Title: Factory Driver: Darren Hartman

Hi, my name is Darren Hartman and I am the co-owner and senior colorist of Alchemic Color based in Portland, Oregon.
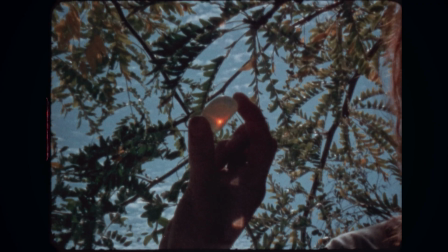[0:11]
I color grade commercials, feature films, short films, music videos, documentaries, and all types of projects.
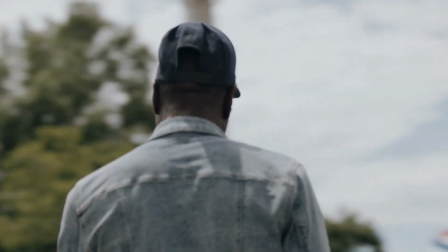[0:20]
I also offer Dailies workflow services.
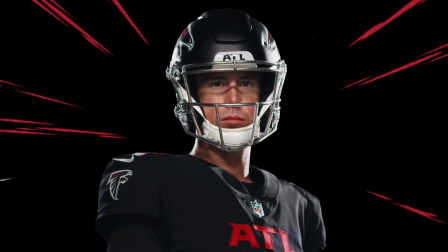[0:23]
When I first tried out Look Designer and ColourLab AI, I immediately integrated them into my normal workflow processes.
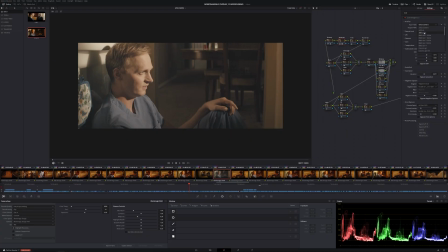[0:30]
They increase the speed at which I can work, but also greatly increases the quality of the work that I produce.
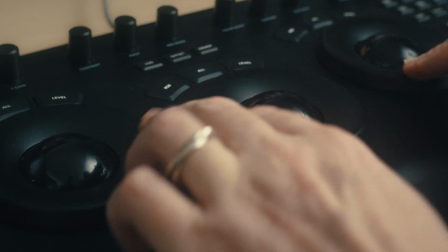[0:37]
It lets me focus more on the creative side of color grading instead of wasting time on the technical side of things.
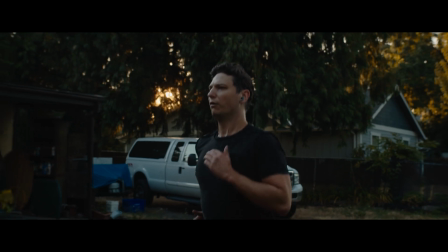[0:44]
I do work as a cinematographer as well, and this past summer I shot More Than Only, the short film series.
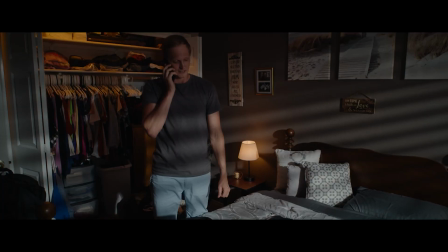[0:52]
It's a continuation of an LGBT feature film of the same name, and it's being distributed as a web series on YouTube. The main challenge of the project was the fact that we're shooting amidst the pandemic. We had a skeleton crew of only a few people, and we're also being mindful of COVID set protocols.
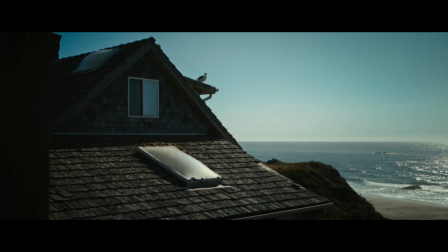[1:12]
We had a lot of content to shoot in a really short amount of time, and there was days that I knew I was going to have to be my own gaffer as well as my own first AC.
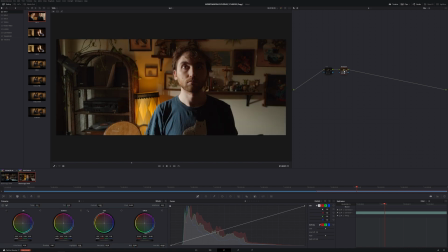[1:23]
With limited resources at hand, I shot some test footage in my living room and used Look Designer to create a show LUT that I used for the production. It had to work under various shooting conditions required by the series, but also had to be something that I had confidence in while I was shooting on set. I want to go over the process I used to create the look of the show, but also how Look Designer and ColourLab AI helped the production overall.
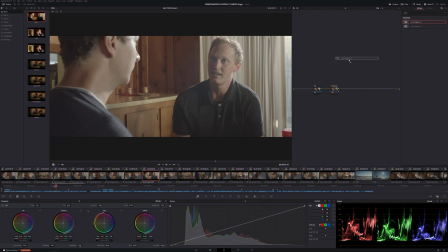[1:52]
To create a show LUT, I'll bring Look Designer onto a node,
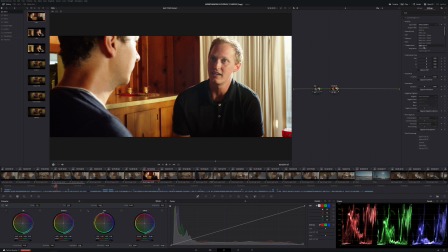[1:58]
and then I set my input profile based on the camera that I shot with.
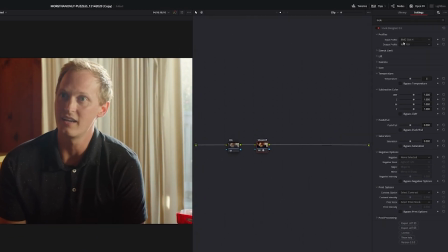[2:02]
In this case, it was the Blackmagic Pocket 4K cinema camera, so I set it to BMD Generation 4. I want to export a LUT that could be used in the camera for monitoring,
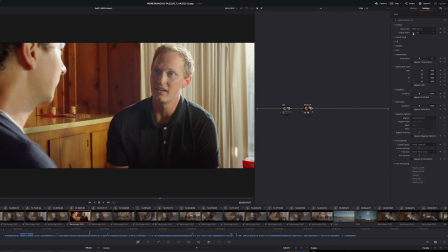[2:16]
so I keep the output profile as Rec 709. Then I choose the negative stock I want to emulate.
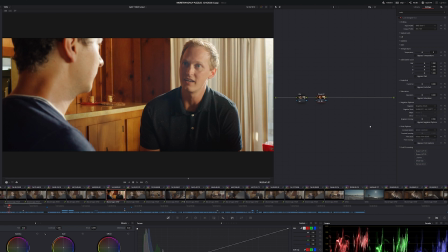[2:23]
In this case, it was 5219. It's a versatile, high-speed stock, still used today. I shot with it in the past and really love working with it. Then I choose my print stock and my contrast,
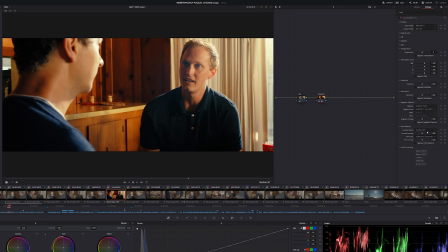[2:41]
and I set them to 2383 as my film print emulation. Then I bring the contrast intensity and the print intensity usually a little bit below halfway to taste, just so it's not too extreme.
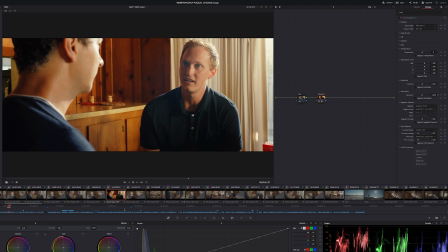[3:01]
Then I'll bring down the saturation as well to balance it out. The reds were looking a little bit too much for me, and that's kind of alright right there for me.
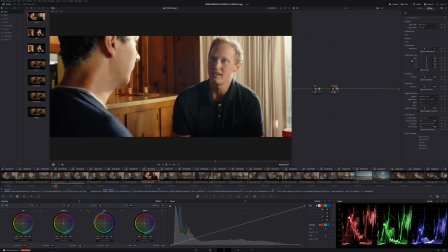[3:12]
After that, I play with the Subtractive Color, which is the complete game changer for me in terms of creating looks. I start off with cyan, I push a little bit in, and you'll see
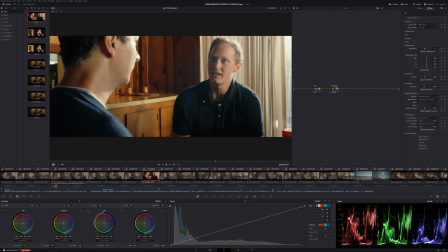[3:30]
how the shadows get that nice blue, but also gets a lot of richness that I really like. After that, I push in some yellow to counter it. Just a tiny bit.
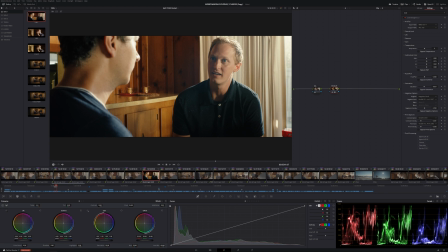[3:47]
And then magenta just to get a little bit more back into the skin tones. And then you could click on bypass off and on so you can see the difference.
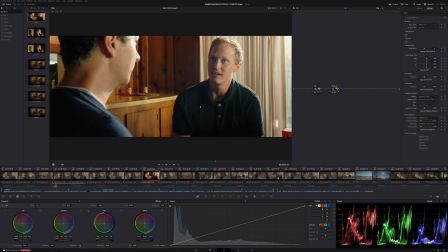[4:00]
And it's not a huge change, but I really, really like what it did to the shadows for me there.